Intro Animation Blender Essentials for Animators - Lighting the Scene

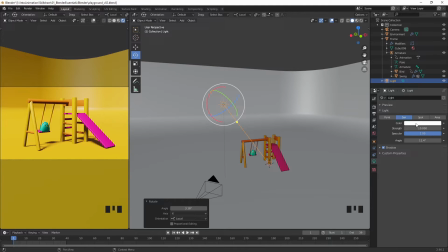Now we can then go in and we can play with the color of the light as well. So we can add a little bit of a tint to this, maybe a slightly warmer color to the light.
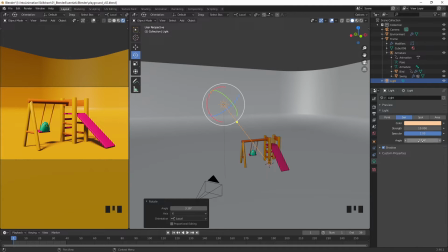And the other value that you can see in here, this angle, if I set that back to 0, you'll see we get very sharp shadows here, as if it's very direct sunlight. If we increase this angle a little bit, we can actually create a softer shadow effect.
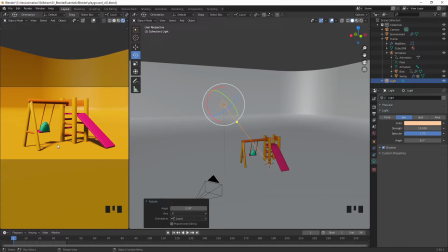At the moment in this preview, the effect of the soft shadows is not very clear, but in our final render there'll be a lot more detail and we'll be able to see that fall off nicely. So I'm going to adjust this down maybe to around 5 degrees, something like that.
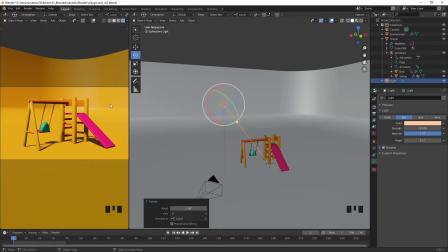Now this gives us a good basic light for the scene, but you can see we have some very dark shadows underneath everything. So we want to add what's called a fill light, which is going to add a little bit of extra light in to the bottom of some of these objects. So to do that, I'm going to add an extra light object. So as usual, hit Shift A to add an object.
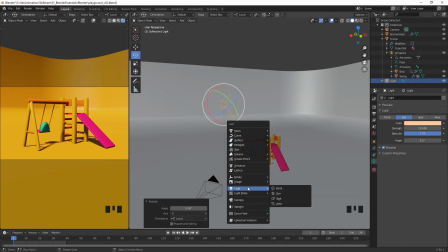This time we want to go down to light, and I'm going to add in an area light.
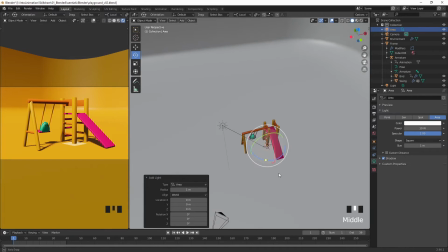Obviously that has been created here at the origin,
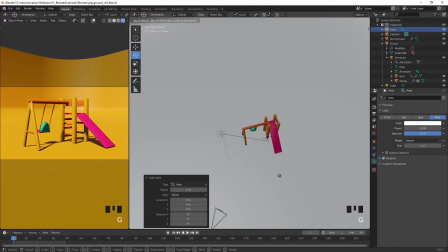so I'm just going to hit G to move that off to the side and up in the air a little bit.
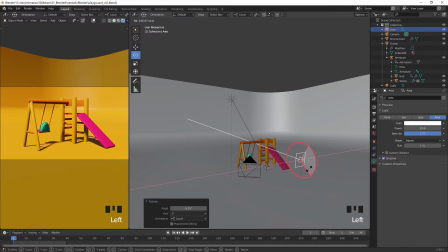Rotate that until it's pointing up towards our frame.
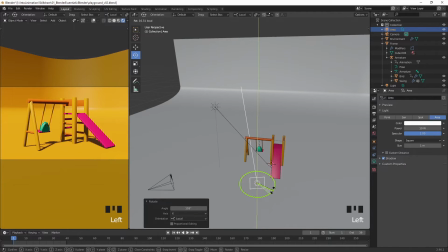Now, in order to properly see the effect of this, we can actually switch off our other light in the scene. So I'm going to go over to the outliner. Just to make things nice and clear, I'm going to select our original light.
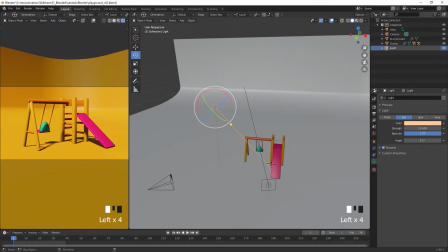I'm going to rename that as key light. And our new light that we've just created, I'm going to call that our fill light. And one feature of this outliner to help with organization is we can use what are called collections.
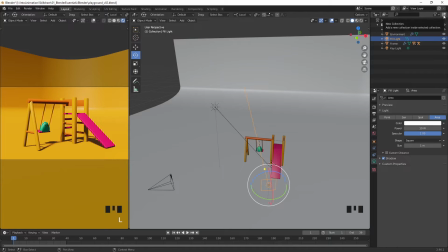So to add a new collection, we can just click on this button up at the top here. We can rename our collection. So I'm going to call this lights. And then we can select our key light and our fill light, and we can just drag them onto that lights collection.
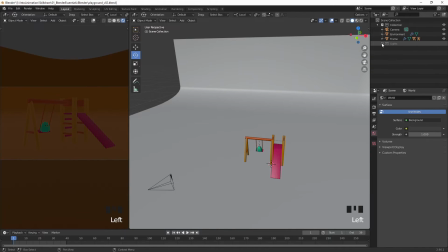That will allow us to enable and disable them all at once.
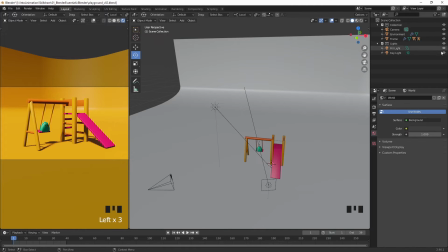In order to properly see the effect of our fill light, I'm going to disable my key light in the viewport,
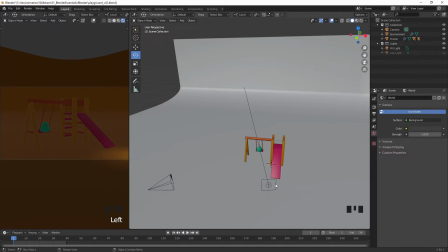and you can see now the effect of our fill light. But what we're also seeing is the effect of an ambient light within the scene. If I turn off my fill light as well, you can see we can still see everything.
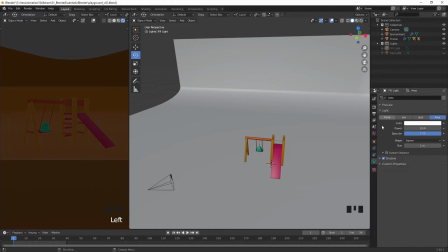Now, in order to change that, we need to go to our world settings. So if I click on this little icon here, we have a number of properties here for the surface of the background. We have a color here and a strength value.
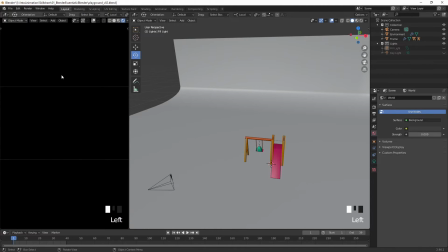If I take that strength value and dial it all the way down to 0, you can see now that we have a completely dark scene.
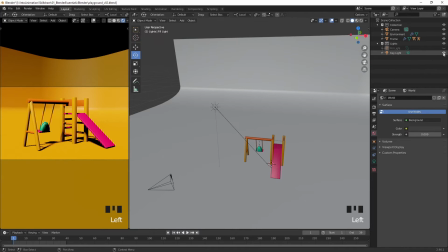If I re-enable my key light, you can see now that we have our nice bright light, but those shadows are even darker because they are not being filled in by that ambient light.
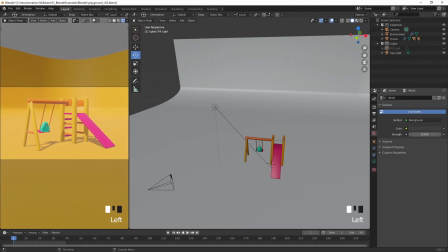If I turn that strength back up again, you can see the effect that that has.
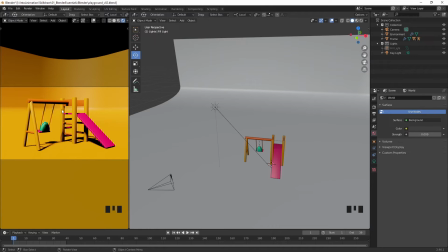We want to actually add some light into these shadows ourselves manually, and that's what our fill light is for.
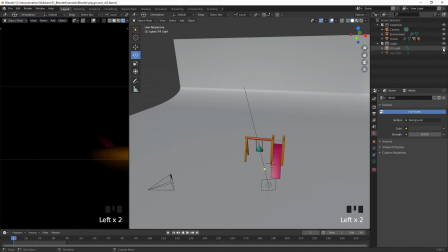So I'm going to turn off this key light for a minute. I'm going to re-enable my fill light, and you can see now the true effect of that fill light.
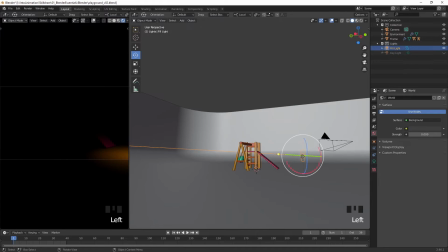So it's obviously not powerful enough, so we're going to select our light here and go to our light properties again. And you can see here we have our power of our light, which is currently set to 10 watts.
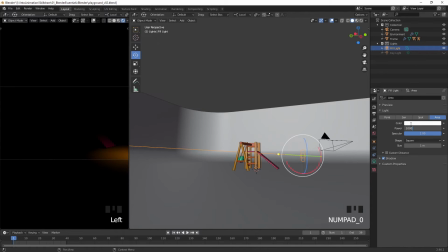I'm going to increase that to something like 1000. You can see now we've got a far stronger light.